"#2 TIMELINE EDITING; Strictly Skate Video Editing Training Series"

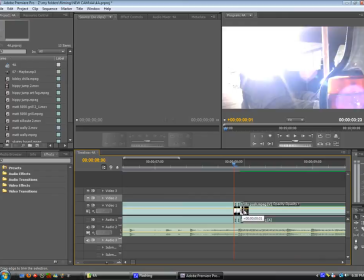It's very, like, it takes a lot longer, but that's just, you know, that's what you want to do. You never, ever just want to put in your clips and then just slap on a song at the end and just not even check the beats and just render it out. That's the worst thing you could ever do when making a clip. You never ever want to do that.
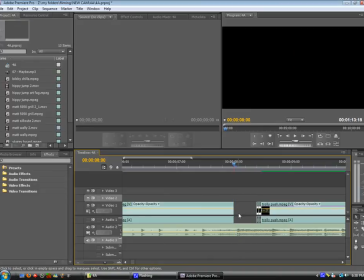So if I just check, I'll show you the effect, you know, if it's not on beat, it just doesn't flow at all.
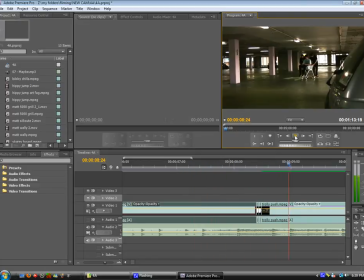We'll have a look. See, it's just like, you know, it's just stupid. It's just like a bit silly. So I just Control-Z undoed that. So, you know, you really want to be editing on beat as much as you can. I would say 90% of the clip you can edit on beat.
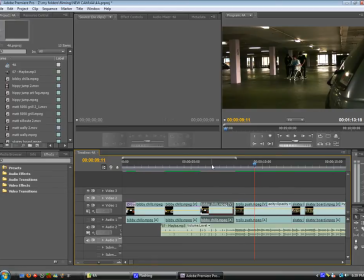And you can edit, you know, the start of the clip, the end of the clip, the pop of the trick, the land of a trick, you know, landing on a rail of a trick.
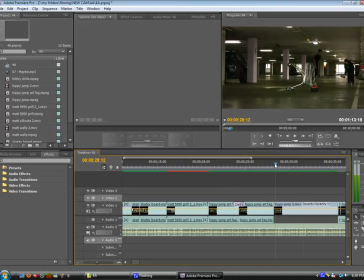There's so many things you can edit on beat. And I'll just show you another example.
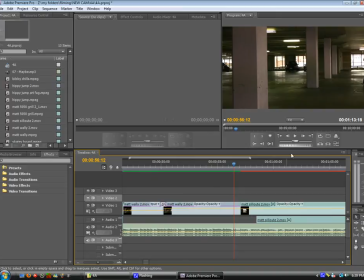At the end of this clip, we've got, you know, the nice silhouette shot, and that's right on beat again. So you can see it just, as it hits that, it just changes. So the cut can be, the cut's very effective, you know.
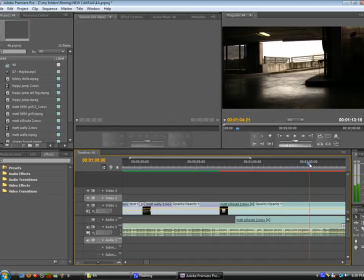And now I'll show you an example of a land. He walks up, and then he chucks down the land.
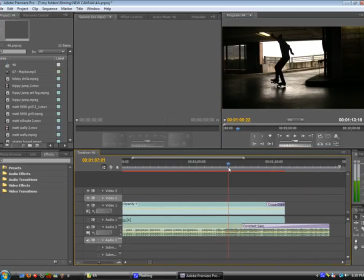So as you can see, just on the, such a long time now, just right on there, just really nice flow, you know.
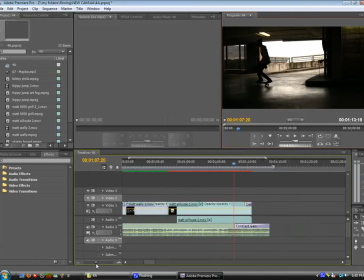You're gonna be wanna try and do that as much as you can in a clip. You can never do it too much, just all the time you just wanna be doing that.
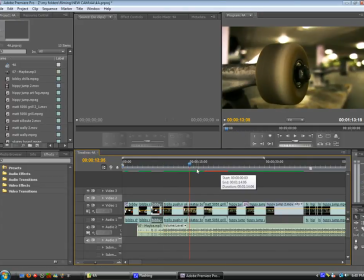Another thing, you know, with transitions, the traditional cut, just like editing on beat, you know, it's really effective, you know. You wanna do it as much as you can. You can just see the cut and the fade.
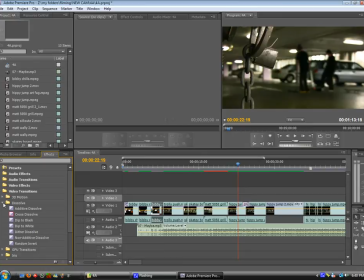You know, your fade's just here, video transitions, dissolve, cross dissolve, you know, you just drag it in. But yeah, you've never, pretty much, I don't want to say never, but you really don't want to use these, you know,
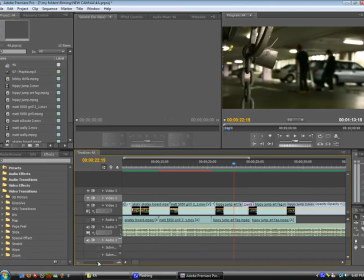cliche transitions, you know, movie maker transitions or whatever. They just, they look really bad and really tacky. Like I'll show you, 3D motion cube spin, you know, it just looks, ugh.
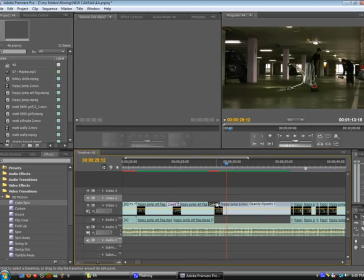Yeah, you know, you don't want to be doing that. You just stick to the cuts and the fades, and you know, a few, you can do like the more advanced things, but just for now, just don't do those cliche ones, just stick to the cuts and the fades. Just a couple other things I want to touch on is
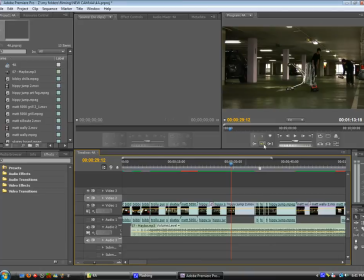if your preview is lagging here, this is just strictly Premiere, if your preview is lagging here, or your computer's lagging when you try to preview,
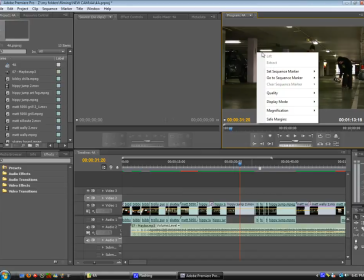you can just do a bit of a right click or on a Mac control click, but I thoroughly enjoy right clicking and just go to draft quality.
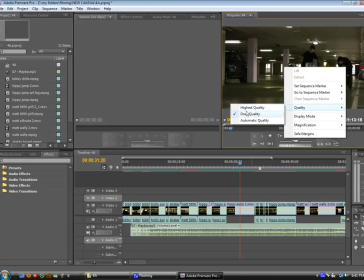It might be on high quality or automatic quality, but just make sure it's on draft quality.
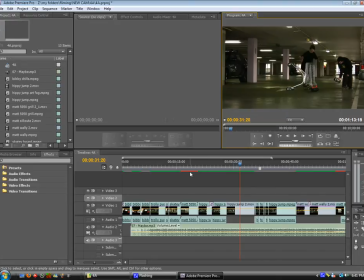And if you're wondering what these red lines here, when you got all green lines, it means it's rendered out.
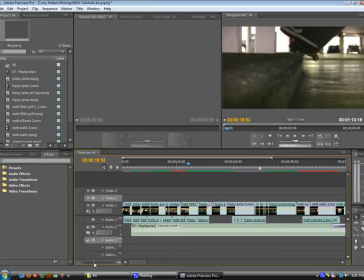If you got red lines, you know, your preview might be a bit more jerky. So before you watching it, you just want to hit enter and just render the files out,
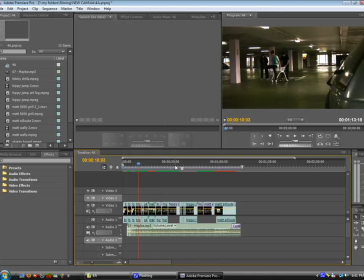and then they'll be a lot, you know, play a lot smoother. One other thing, if your computer's lagging a lot, it might trick you,
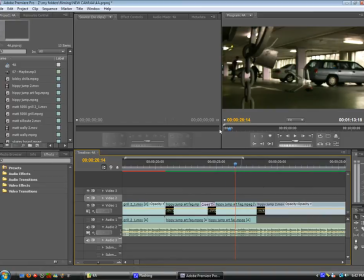and so you might see the land and then the sound will come later, but in reality the sound is earlier. It's just your computer lagging. That's why you want to look at the waveform so you can match it exactly, so you know, even if there's lag, I know that's exactly on the beat. Well, that's a dissolve, but you know, that's exactly on the beat.
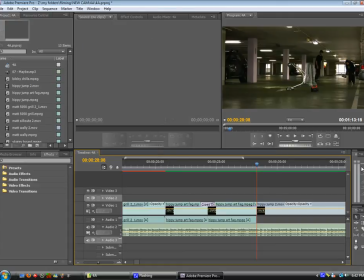One more thing, Premiere tip, is if you render it out, here's my audio level right here, and you can see it's nice and green. If you're getting these turning red, it means your audio is too loud, and then when you render it out, you might get this really nasty crackling, you know, and you don't want that.
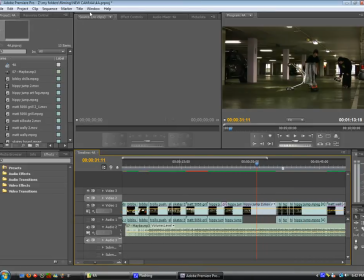It sounds really bad. And I'll just show you how to solve that now.